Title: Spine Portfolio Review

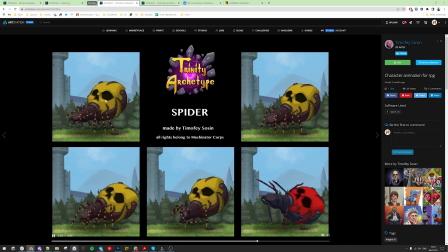The back side it would remain static most of the time you
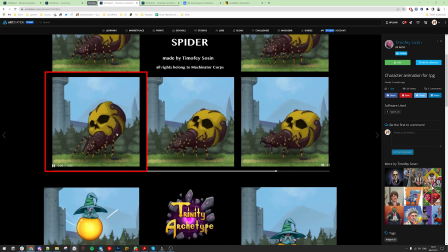know I mean here it's it's nice to see it moving because character is intentionally
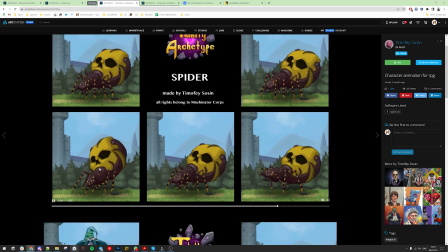moving it to to dance to show to scare but here it would not
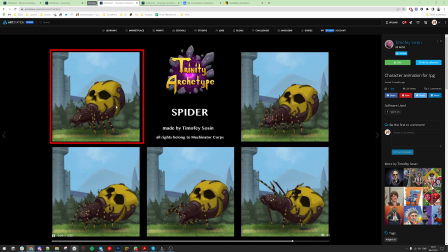move that much because it's heavy there is inertia and any quick movements would not move it that easily so character needs to move
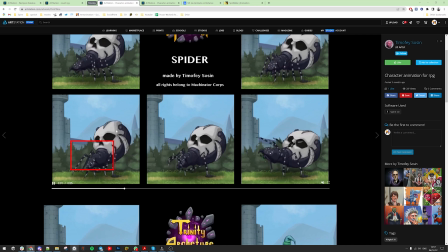a lot with the front body to make some movement at the back and
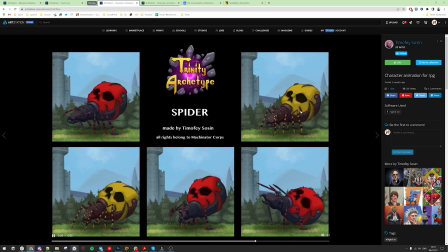but right now it moves like it's empty it's hollow it's very lightweight and
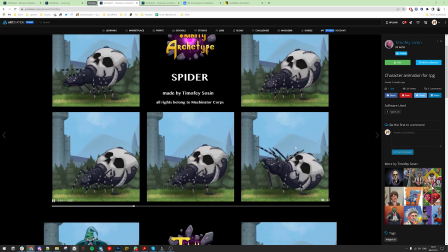it's here I can see it doesn't move smooth it rotates and then stops abruptly you
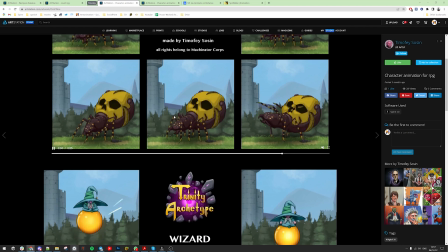can see that here it moves the feet in the face blocking some blows and moves the feet below in front but the balance itself doesn't change that much so actually it he would relocate his feet differently to
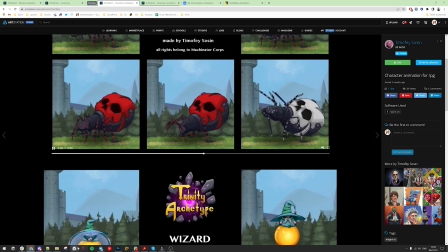maintain the balance so those feet let me try to draw on it the
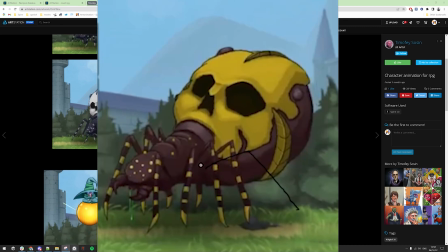back feet would maybe go back and the front feet would come here to maintain the whole balance the character itself is not balanced as initially a drone but at least this back leg could go a little bit back to to support the weight
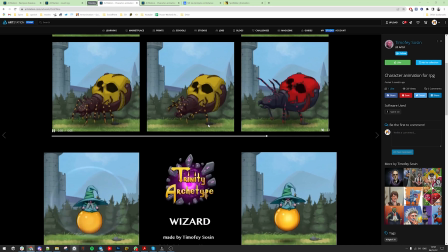right now it doesn't move the character would fall definitely so especially if you get a force in front of
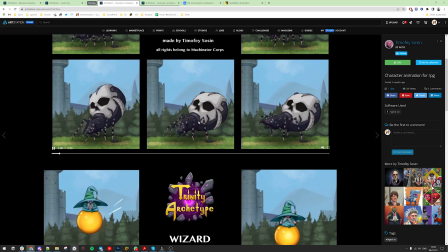you that would put you back and you need to put some legs behind you to to catch the body
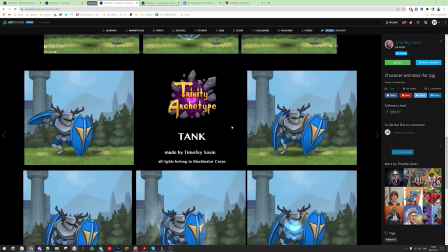falling the timing could be better here too many frames when he moves forward one or two frames would be enough and
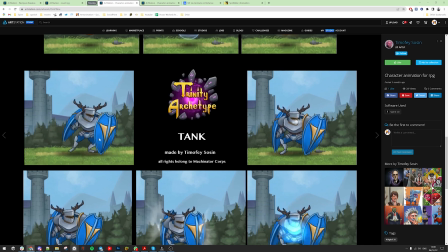you could leave him here he fastly dashes hits, absorbs damage absorbs the energy like bouncing a bit there with that nice posture
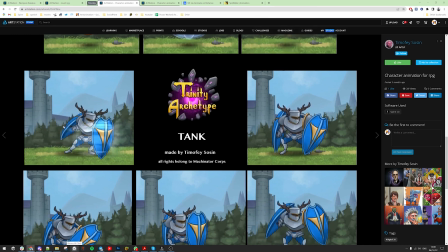and then he jumps back so let me see so this
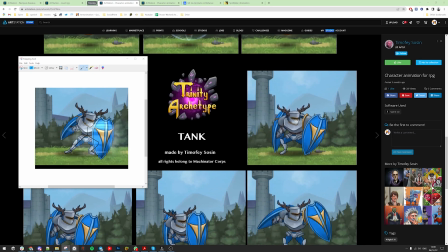pose could be uh stayed here in front a little bit just he pushes he bounce a little bit here and with the shield with the body to to show that he absorbed that energy as well because the enemy is not only the
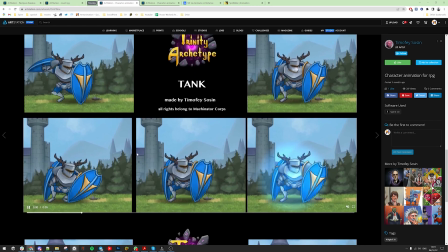one who takes the blow he also takes the energy absorbs it what we have here
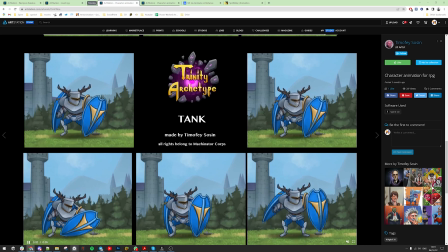I do I think it's too synchronized I love the smoke VFX I really like it
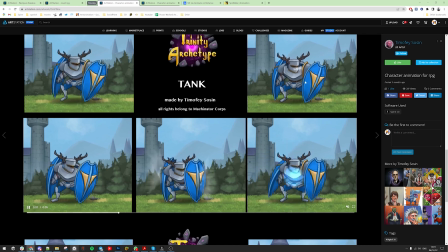but it needs to be a little bit synchronized desynchronized I see some feet sliding again
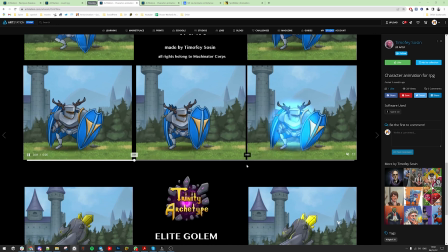I don't know maybe it's only for me but feet always need to be realistic on the ground on the taking the balance of the character I don't mean they need to be static don't get me wrong they need to be very believable so
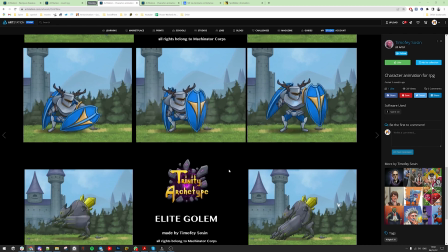whenever character wants to move forward he goes back to prepare himself and maybe puts the one of his feet back to hold him and then moves forward as
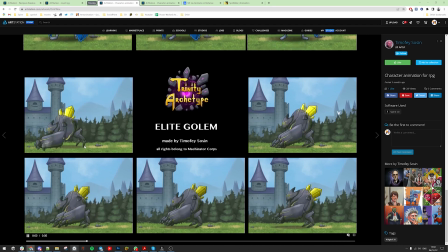here you can see he goes back he puts one feet there but in this example it would be great if you move the other leg because right now he stands on a very tiny point
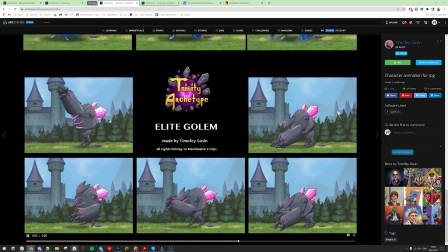and that's not good for balancing the whole character especially this heavy so the other foot should go back
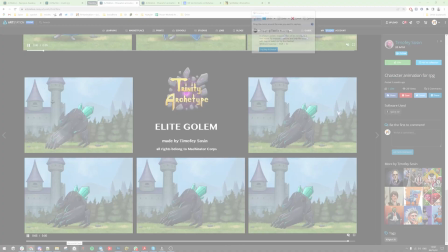and go back i i guess a lot so something
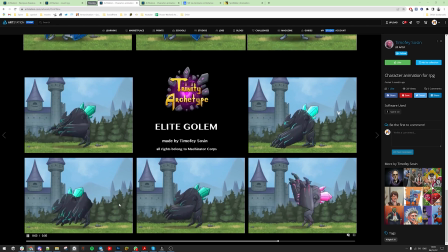along these lines everything looks mechanical and easy to move this character would not that easy to move itself i don't see inertia here especially in
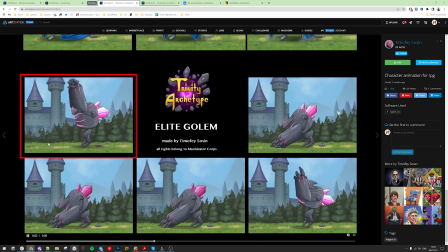this animation when it falls quickly on the ground he should shake a little bit here from the impact and then stay there for a while just to get energy to drag him back to the pose so this especially for this character
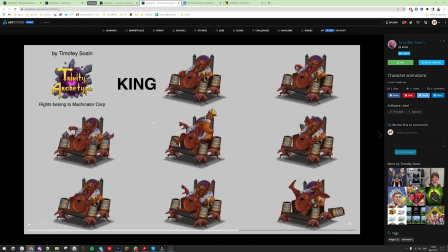it really needs some showing inertia I see some character behind him it creates noise here
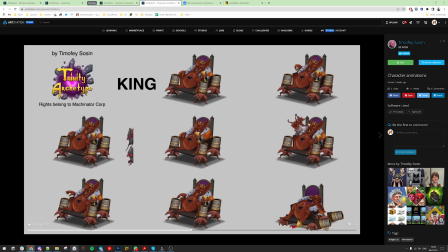when the character gets one of the minions only our moves would be nice to see everything moving correspondingly
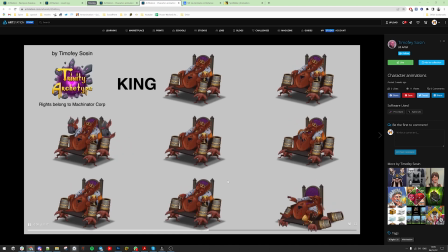Kinola animation belly is moving a little bit weird it's bouncing strangely I don't know what what is its anatomy but it's doing weird movements
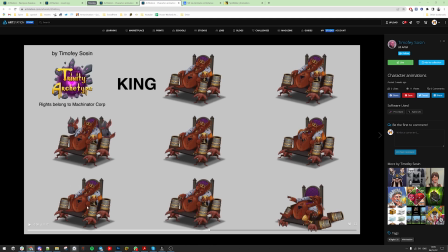the arm hits the belly it's not that big impact to move the whole
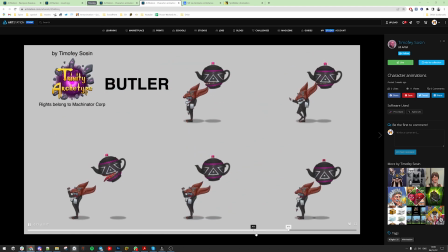chair this much okay let's see what we have here I love how he snaps with fingers it's
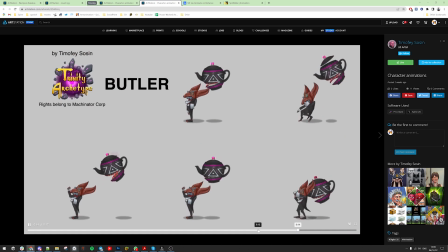not that easy to achieve that timing and make it believable but it's great and the pot actually it's good maybe
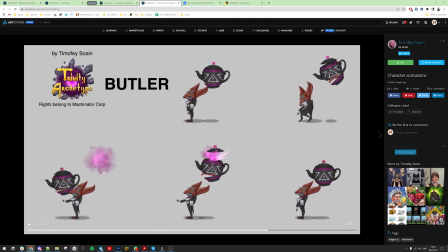the part of its movement would be uh nice if you make a curvy because it's in the air and moving with straight lines it's very difficult for flying characters so yeah moving um with eight light leg shape would be
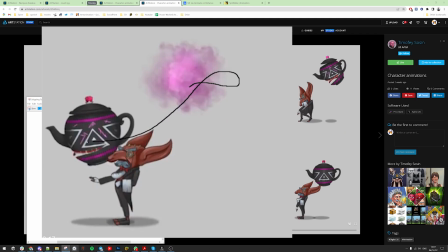like he goes back he hits it and comes back
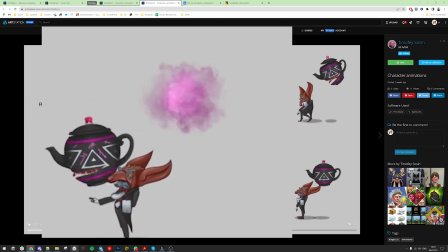something along these lines let's see what we have from mr.
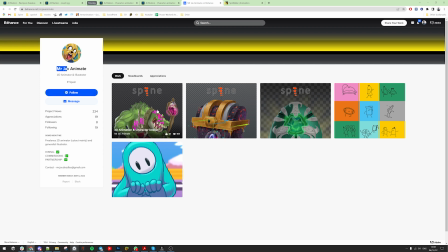half animate this